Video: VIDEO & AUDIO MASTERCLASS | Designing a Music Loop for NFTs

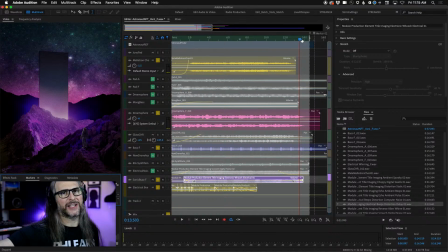Okay. Yeah, sorry, that was more, I know you couldn't hear me playing that. That was me checking my pitch to make sure it was right.
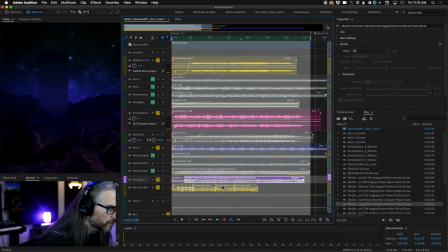Paul's saying that pitch shift foghorn sounds awesome. Maybe the glass is timed to the cymbals animating in.
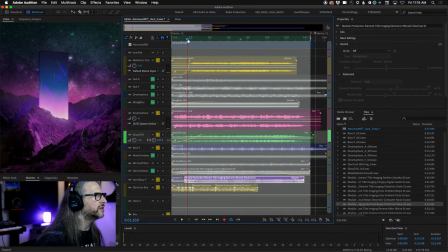Oh yeah, maybe we could fly that in again as those. So they come in kind of soon, which is kind of how I did it originally. Maybe I just need to shift it.
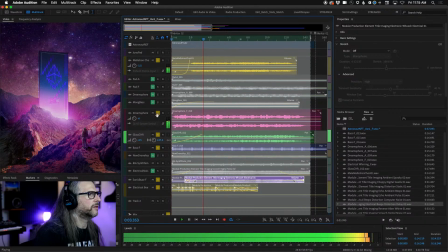Or the mellotron comes in later. I don't want it to be too busy. It is meant to be kind of atmospheric.
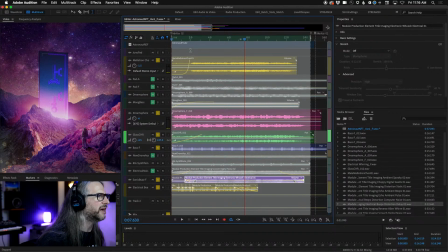Sounds like there's a crap ton of stuff going on there. And you know, some of these electrical sounds are a little busy right now too.
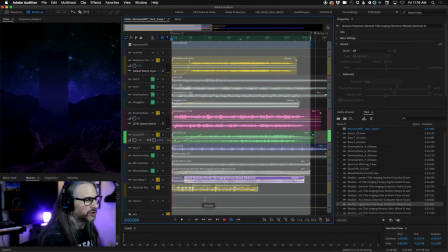Sounds like War Alarm to me. Blue Wave, is Audition a DAW? It is. It is, minus the ability to do MIDI and
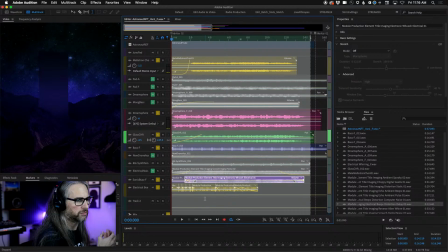looping and a looping engine and virtual instruments. So minus those three things, it is a DAW. Okay, 9 minutes. All right, so we're gonna save this variation in F, and I'm just going to, in the meantime, I'm gonna move
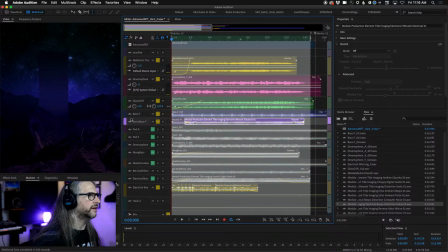all of these active tracks here so that I know that those are keepers. All right, and I'm going to mute all of those right now. Now I laid down again some, you know, variations and different.
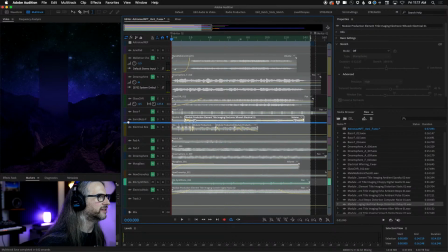And the toms. Yeah, I don't know if we're going to keep the toms or not. Let's see. They're nice, but they're not a need to have. So I laid down some pads in A.
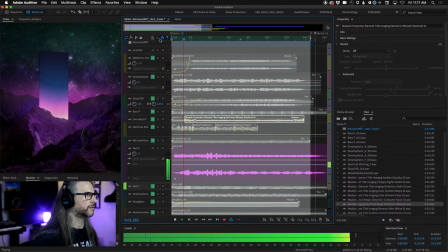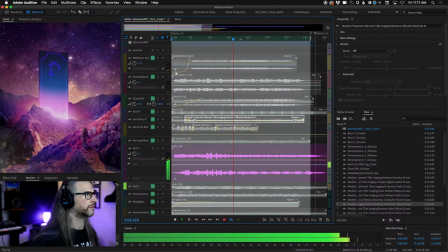And this was, again, manipulating with some sliders and controllers to get kind of this weird atmospheric kind of sound.
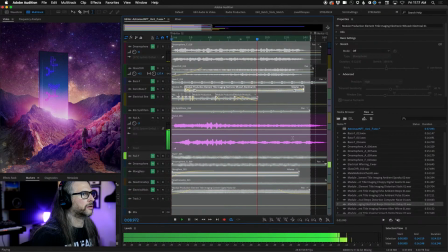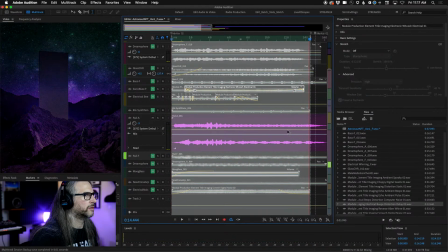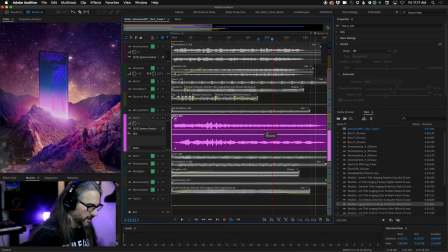So I'm going to cut this right here. And I'm going to drag that over there, because I think that's going to work kind of nice. And let's make a new track here.
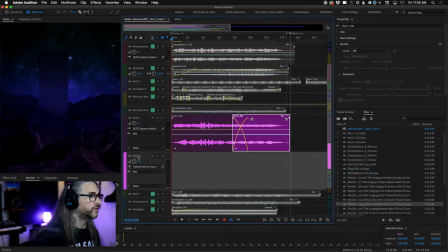And let's do some Moog lead. All right, so this is an A. And let's see what this is going to sound like. So I don't want this one so buzzy. I'm going to have to tune this first.
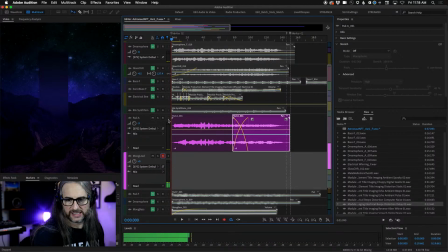So here, let me switch the... I don't have my side-by-side anymore. All right, I'll do this kind of in this view.
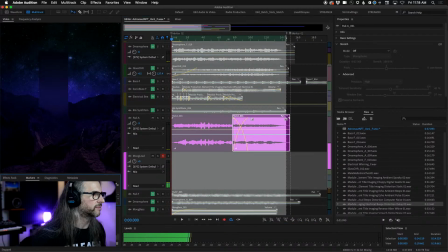Let me play this back for a sec, and I'm going to kind of tune this and set our patch up okay here.